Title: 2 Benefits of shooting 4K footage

Evan Borst here with Lens Pro to Go, and today I'm going to be talking about reframing 4K footage in post. A lot of new cameras such as the Canon 1DC, which I'm shooting on right now, and the Blackmagic 4K production camera can shoot 4K video.
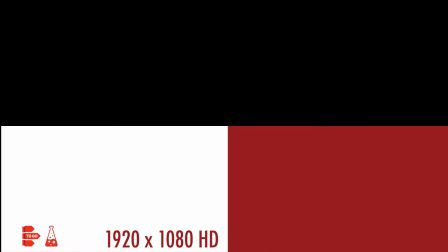0:22 And what that means is that the resolution of the video file is twice as wide and twice as tall as a normal HD video file. One of the advantages of that is if you're exporting your final video as HD,
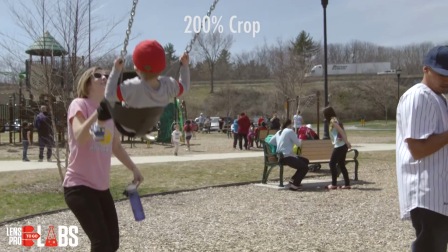0:34 you can actually punch into your footage and zoom in without losing any resolution. Using a 4K camera to shoot an interview can give you a lot of flexibility when you're cutting that interview together. Specifically, you can use that punch in to pretend you have a second camera to cover a jump cut, so that rather than having this, you have this.
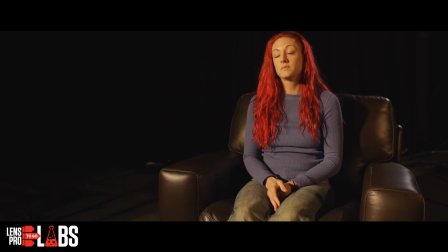0:52 Even if you aren't trying to cover any jump cuts, having a 4K file can be nice because you can add some variety to an otherwise locked off interview.
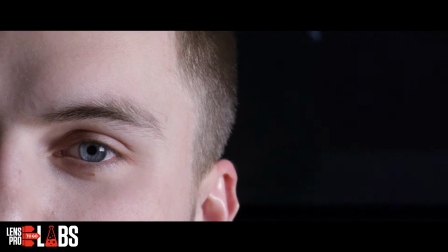1:01 The second use of reframing I want to quickly mention is getting extra reach out of a lens. You can functionally use a
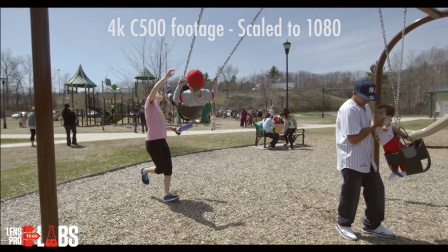1:07 1080 crop out of the middle to get yourself an extra 2x punch in on your footage when you don't have a longer lens on hand. The third time reframing is great is when you're stabilizing footage. Though this isn't a reframe quite in the same way as the first two examples are, if you're using stabilizing software like Premiere's Warp Stabilizer,
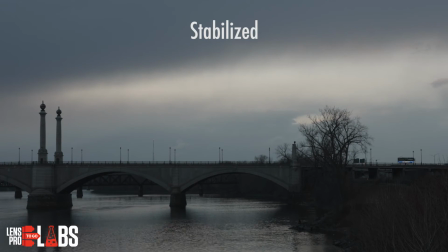1:25 when you're exporting to HD, your 4K footage can get stabilized and you will have a cleaner final plate because you're not losing resolution like you would be if Premiere
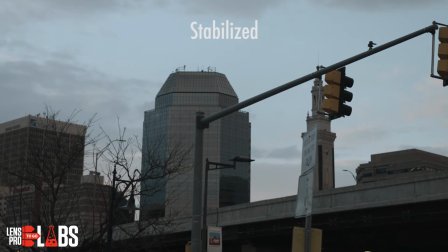1:34 were having to zoom in and stabilize standard HD footage. Whether you're covering jump cuts in an interview or stabilizing handheld footage, the extra resolution offered by 4K cameras has a lot of practical applications when you get into post. If you're considering trying out shooting 4K for the first time, you can consider something like the Canon 1DC or the Panasonic GH4, both of which we carry here at Lens Pro to Go. If you have any questions, feel free to hit us up on Twitter or send us an email. Thanks!